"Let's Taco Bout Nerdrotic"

You know, we turn the other cheek, we don't fight back, you know, like something like that and the family also exhibited those traits then maybe you could understand why Jaime felt that way yeah and like the very much I don't want to hurt people I don't want to kill or I don't want
to kill people kind of thing but they obviously didn't give a fuck they went on a murdering spell that would take talent and skill and creativity to do
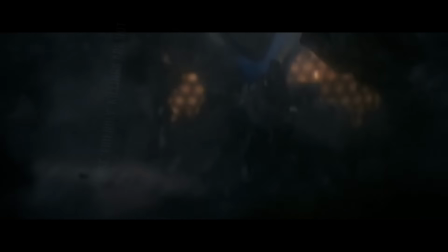1212s
that it's true that other characters do kill people even other characters on Jaime's side true also that Jaime doesn't spend all his time saving enemy
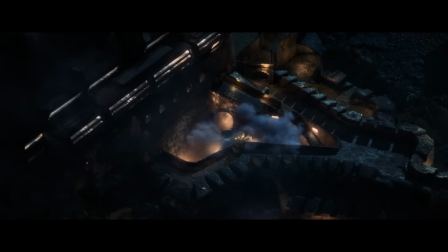1220s
combatants from these deaths the film isn't constructing some big central pacifist message or anything,
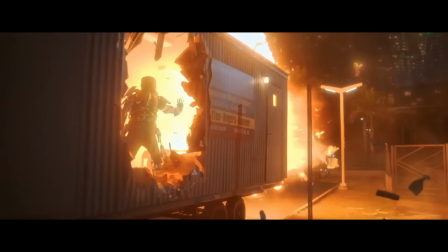1226s
but Jaime doesn't kill, and that's a distinction worth making. And that non-lethality, the way that non-lethality is contested by the Scarab,
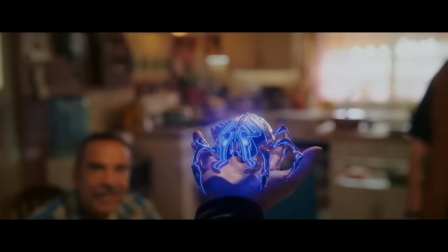1235s
the way this negotiation plays into the film's subcurrent of connection with the alien that we discussed in August's Patreon video,
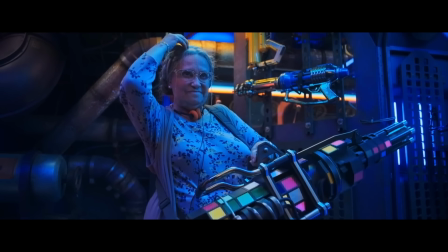1242s
frankly, whether or not Revolutionary Nana lights up some goons is beside the point.
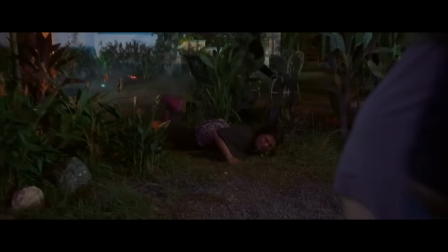1247s
And just a few moments later, the FNT gang makes it clear that they missed that point entirely.
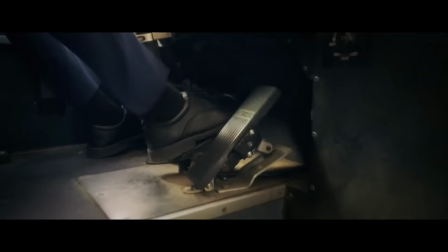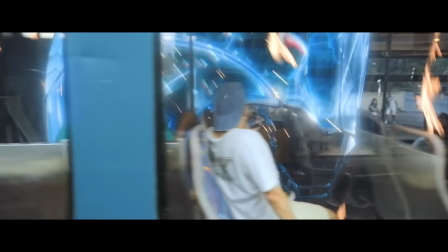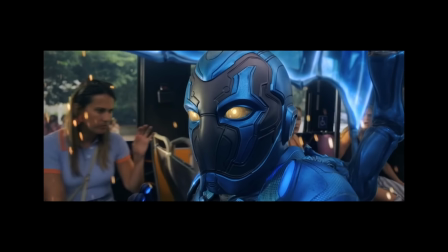1270s
It didn't fly up because it doesn't yet value human life.
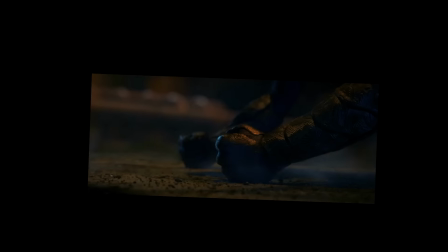1277s
You see that change through the film as a result of Jaime's action. Body horror. Mauler brings up the idea that, wait, what's Mauler doing here on a podcast shot through with alt-right dog whistling?
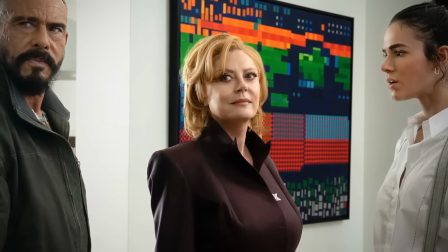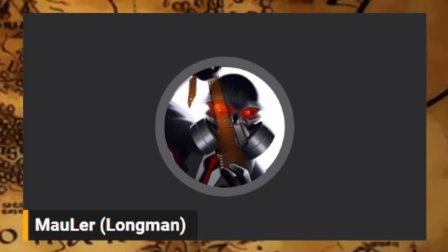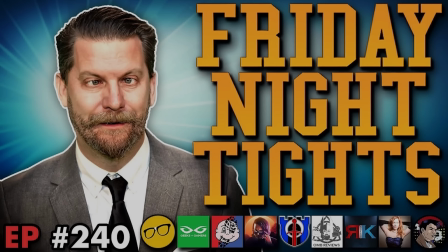1301s
What's Mauler doing on a podcast that previously hosted the founder of the Proud Boys?
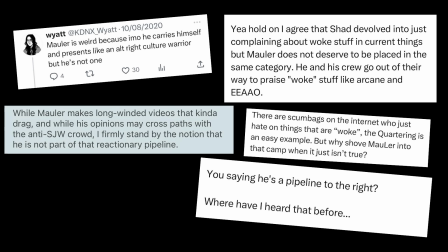1306s
I thought he was totally neutral and objective, in no way part of that pipeline. Wait, what's that?
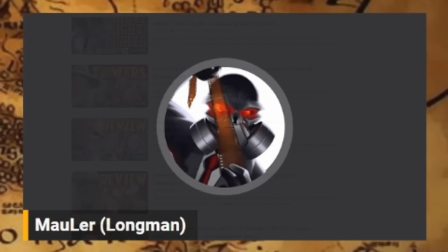1312s
He's a semi-regular guest here? Mentes had plenty of these guys on his podcast, often repeatedly?
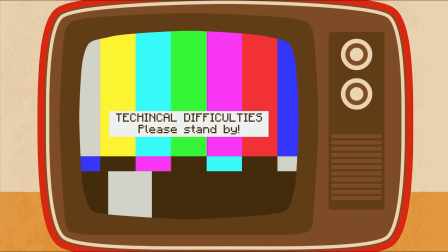1317s
Well, that can't be right. Mawler brings up the idea of tonal whiplash.
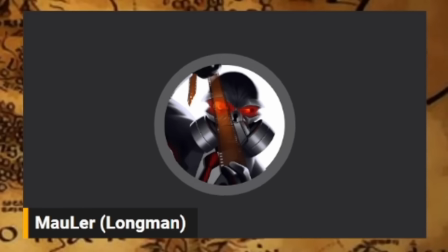1323s When he fucks around with it after being told not to, and he starts transforming with the suit, that was where, like, the tone for the film just completely fucked me, because I was watching him screaming in agony.
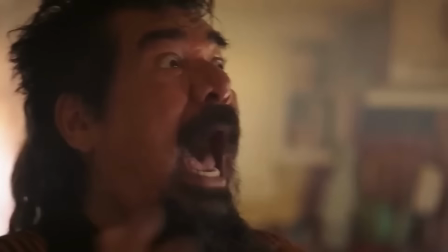1332s In agony! It looks like it's melting, and he's just crippled himself onto the ceiling. The whole family are like, ho-ho, no, no, no, no!
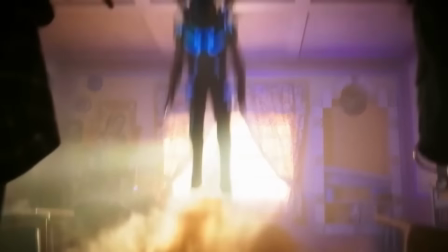1339s After a little general chuntering, he flies out of the ceiling and then they're repairing the table. They don't know where he is. And they're just like, oh, let's fix our table because that's more important.
No, you're right, Garrett. They should have flown after him. Ryan Kinnell agrees with him too.
Fuller's 100% on though because it is like, it shifts to this almost like horror, horrific feeling of this. And it's just George Lopez high-pitched screaming. And it's like slapstick comedy bullshit. And it's like, it does not match the tone at all.
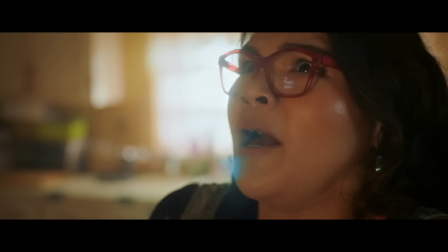1366s
The problem here is that this sudden darker vibe is jarringly deflated by the slapstick and by Uncle Rudy's screeching. And it isn't clear whether the boys think this is a problem because the scene should have been darker, or simply because tonal whiplash is bad,
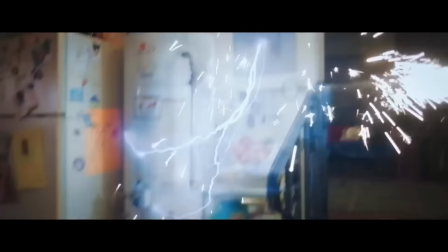1381s
but either way they don't seem to see that those injections of comedy are what keep the tone from totally shifting.
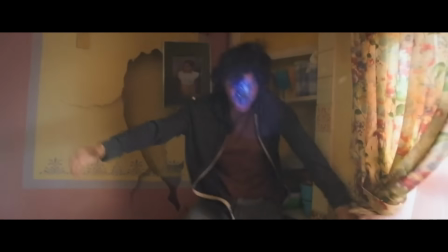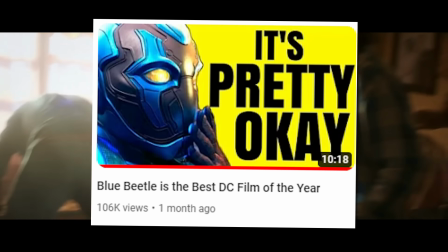1395s
If you've seen Captain Midnight's Blue Beetle video you'll know what I'm referring to, He talks about it in a little more depth, but to summarise,
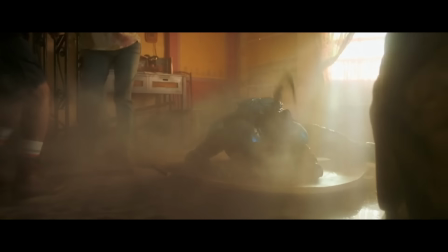1402s
those editing choices, those moments of comedy are the very things preventing internal whiplash,
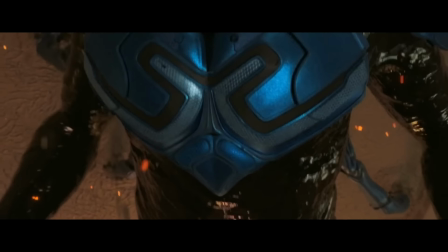1407s
allowing Blue Beetle to dip its toes into another style besides campy superhero flick without having to fully commit,
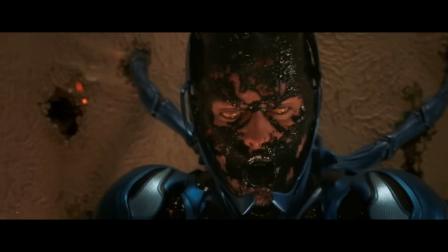1413s
in a way that keeps that light tone within reach. It's quite clear that this sequence is precisely as dark as it's meant to be,
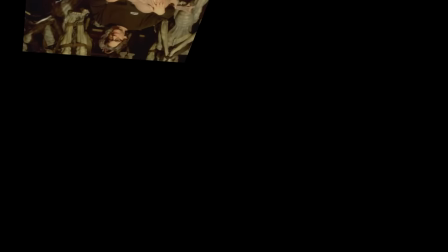1421s
that Blue Beetle doesn't want to go full Cronenberg but does want to get a little uncomfortable just for a moment because,
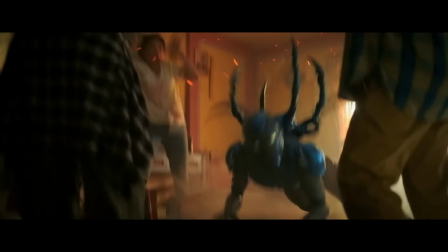1427s
well, there is something a little uncomfortable about this premise, about alien thing fuses to human.
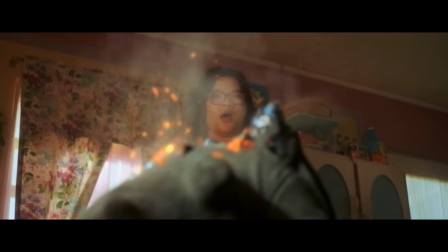1433s
That places the film, and this moment specifically, in a sort of off-kilter position between one clearly defined tone and another.